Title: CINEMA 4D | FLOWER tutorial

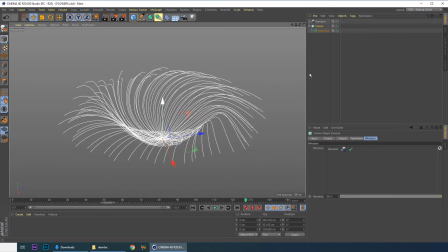(12:18)
So let me just save the file, and what we can do next, one more thing to make it look even more organic, I'm gonna bring a step effector.
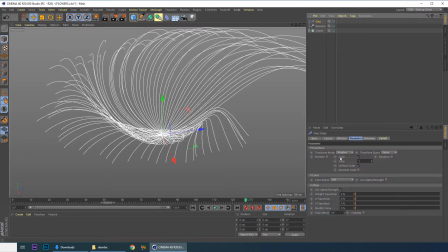(12:31)
Step, and here I'm gonna get rid of the scale, and I want to offset the animations of each of these lines. Maybe I'm gonna put 5. All right,
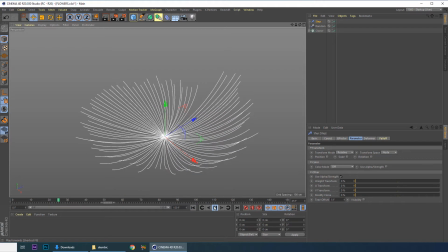(12:53)
now it's looking even more interesting, right? Okay, I'm gonna group these, Alt G, and I'm gonna call these flower base 1,
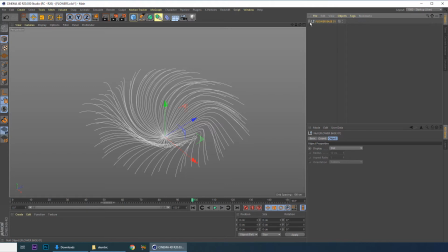(13:16)
and what I'm gonna do right now is I'm gonna copy these flower base 1, and I'm gonna call these flower
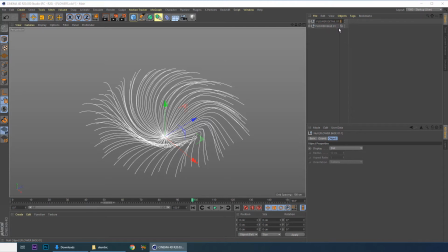(13:35)
detail 1. So I wanna create something to the center of this flower. And to do that, I have to,
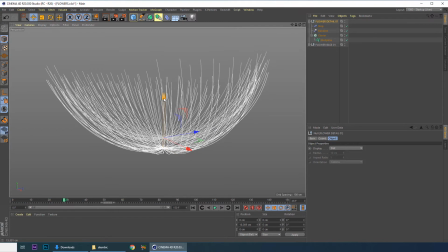(13:50)
I'm going to move these things up a little bit, and I'm going to work on the bend because I want it to
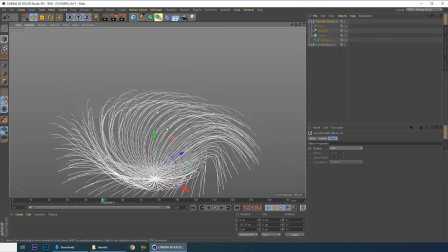(14:04)
close a little bit more here, like creating a more interesting shape here maybe.
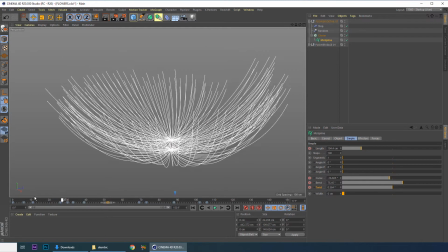(14:11)
Let's see what I can get. I think I'm going to have to get rid of the twist for now.
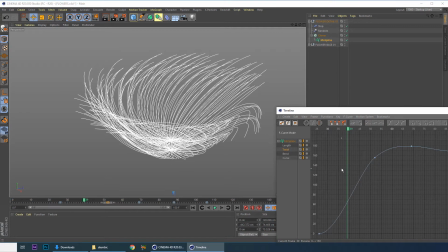(14:21)
I'm going to select all the keyframes and delete them.
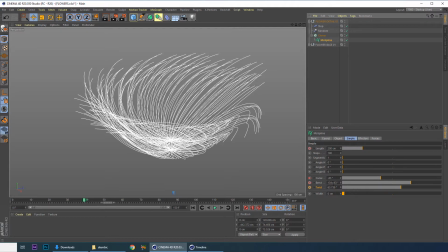(14:26)
And here I'm going to put 0, so we don't have twist anymore.
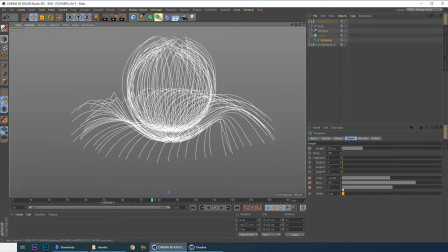(14:35)
All right. And let me try something here. If I move the twist, it's going to be more like this, but maybe I can increase my bend.
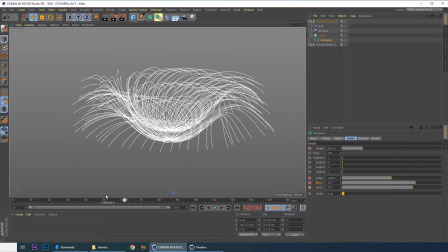So I need to see my keyframes here. So my bend here.
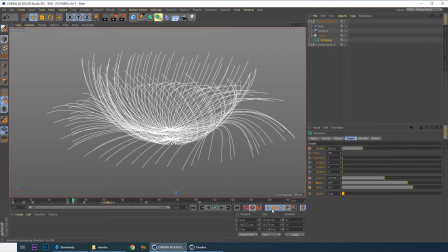(15:09)
Maybe let me just increase even more. Let me hide this one.
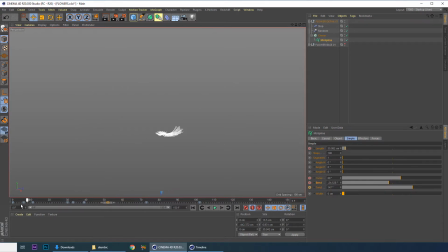Well, it's not the band, I guess. You know what? I'm gonna delete all these keyframes.
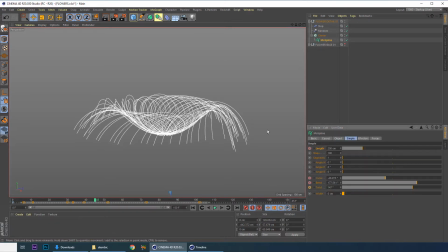(15:39)
I'm gonna keep the length, like the lines growing, because I wanna keep the same pace. And here I'm gonna just delete all of my parameters,
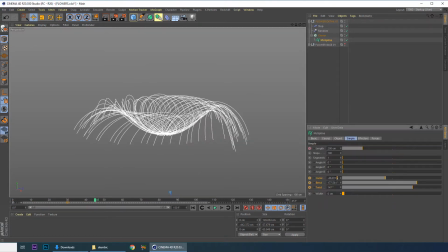(15:55)
like band, curve, and twist. We had to start from scratch. This thing here, I want it to be just like
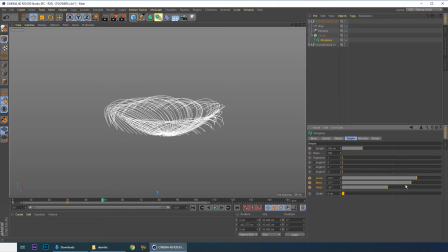(16:15)
maybe like this.